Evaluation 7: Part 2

Alright guys, so today we're doing Evaluation 7 Part 2. This is basically an analysis of our first cut. It shows us what we've established from our preliminary and now what we've learned from this in order to make our final cut.
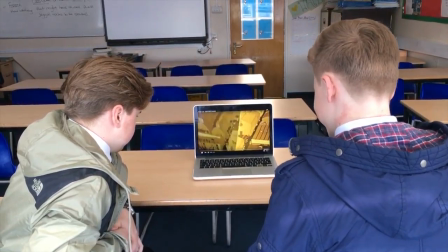20s
So we're just going to run you through the things we changed and maybe kept the same.
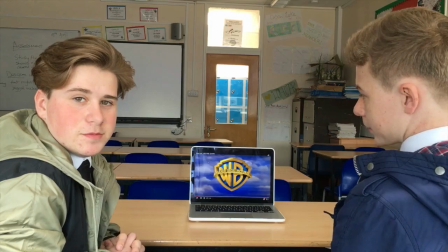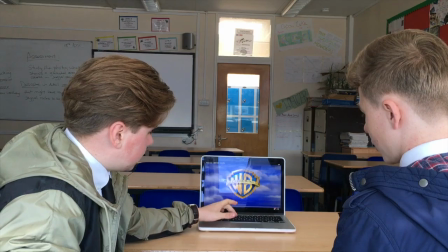33s
Well, first of all, straight away we changed the Warner Bros part because we thought it was a bit unnecessary, so we just changed it about and used a different start.
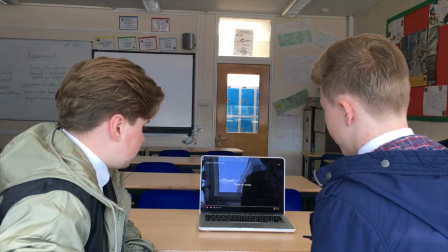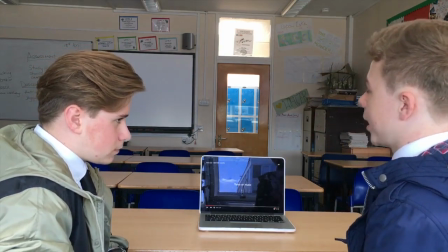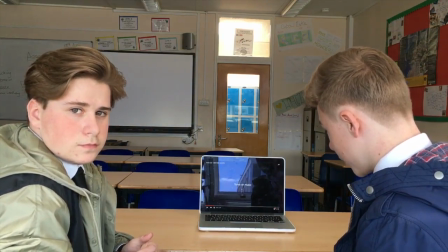52s
So there's a big difference obviously between that and our final cut, and that is these gaps are actually filled.
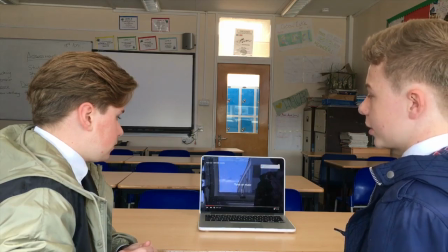60s
Because we didn't have enough footage and we didn't really know how we were going to develop our story, we just put in blank spaces in our first cut,
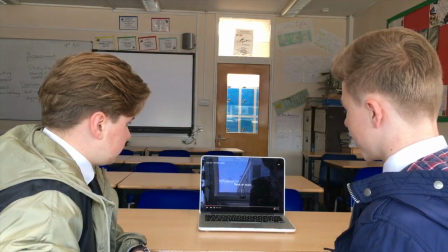69s
just to give us a bit of structure so we know what to do for our final cut.
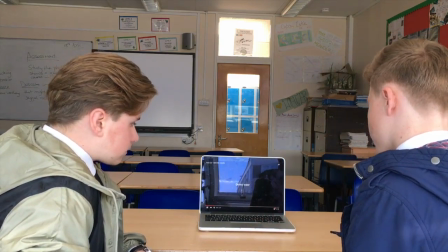74s
This worked quite well for when we eventually get on to analysing our final cut.
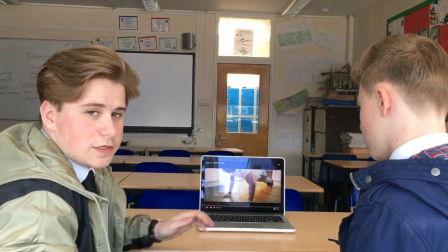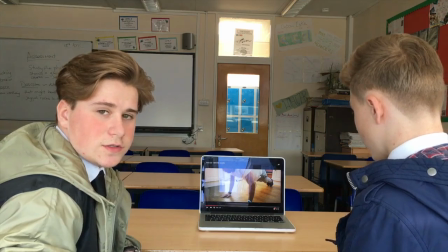88s
In these scenes as well, we also changed the filter on it because we thought that this filter was a bit plain.
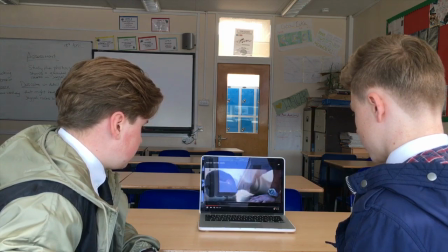94s
We thought if we added another filter, it would enhance the scene more, make it a bit more appealing for the audience.
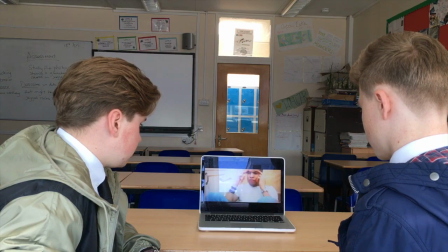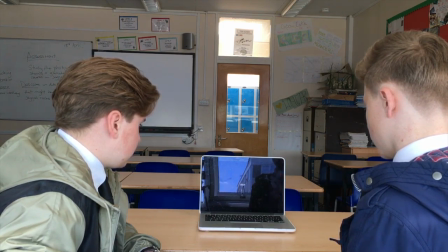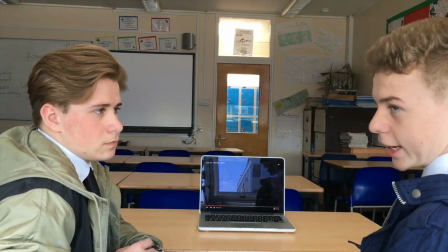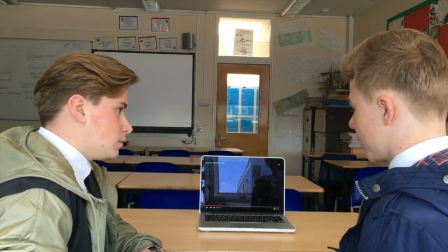119s
Right there we would have added, for when we actually get the footage, when the door's shut, there's going to be sound effects added.
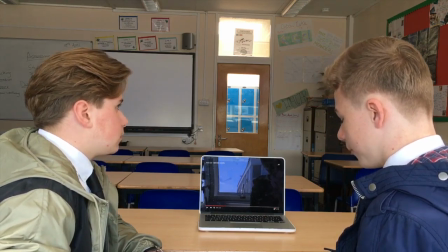126s
Obviously in this first cut there's no sound effects because there's no footage, but we felt the sound effects, obviously,
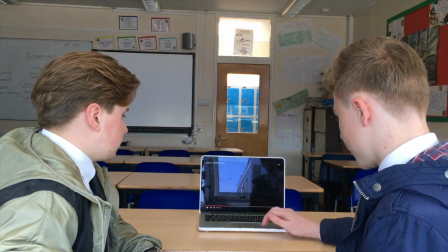133s
once we didn't have really the right equipment to capture the sound, putting in the effects worked quite well,
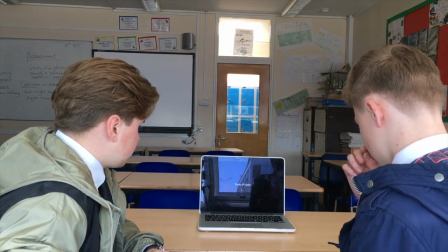141s
just to fill the gaps.
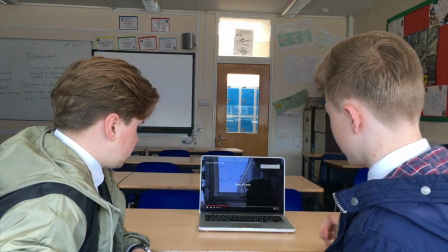147s
And there as well, we increased the volume of the radio because we just couldn't really hear it.
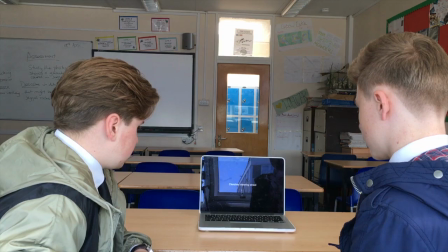154s
That was just another little problem.
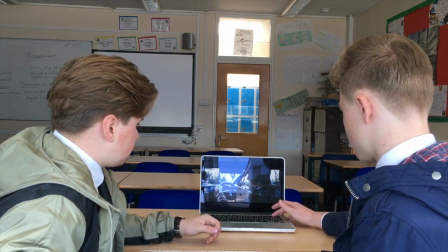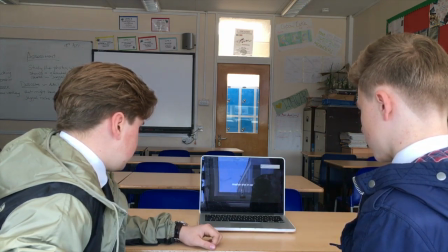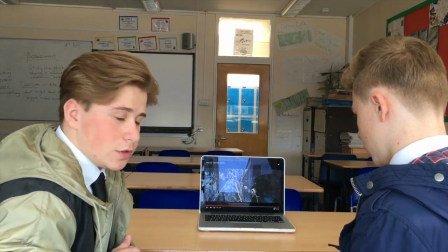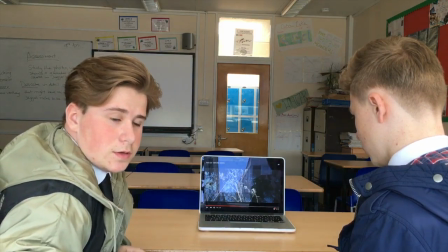180s
Here we added some more shots like that so we could get a more
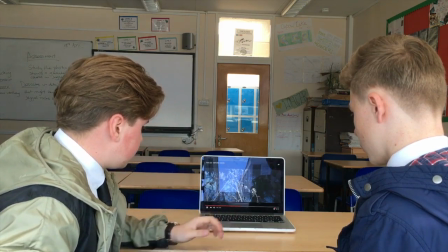186s
overall appearance to the audience of what the scenery was like and where the character was placed.
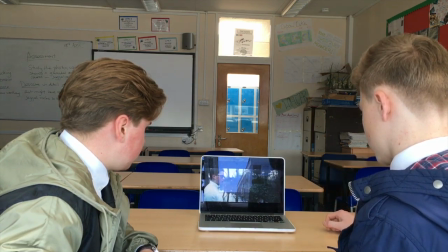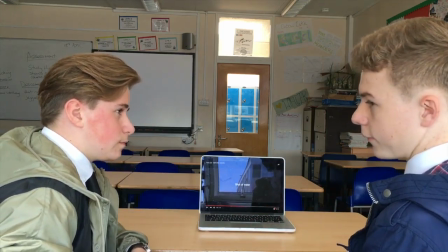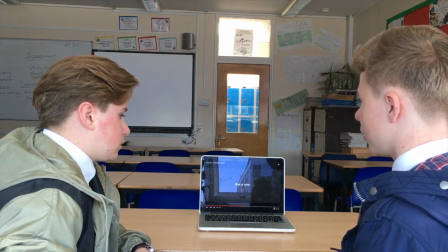203s
Things like that, we could obviously put in focus pulls in the shot in the final cut.
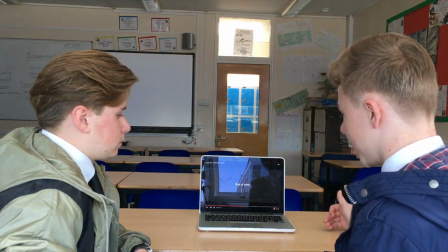209s
There's one which shows phones, obviously that has connotations to give us more of an idea,
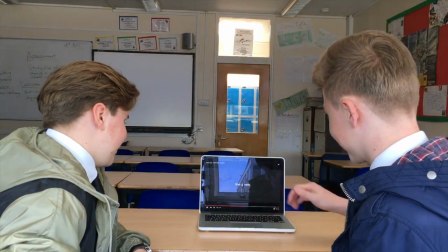215s
and obviously this could show meaning to the storyline. Obviously phones are bad.
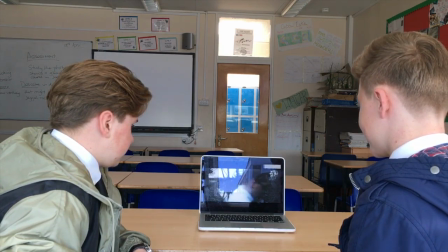222s
So there we go.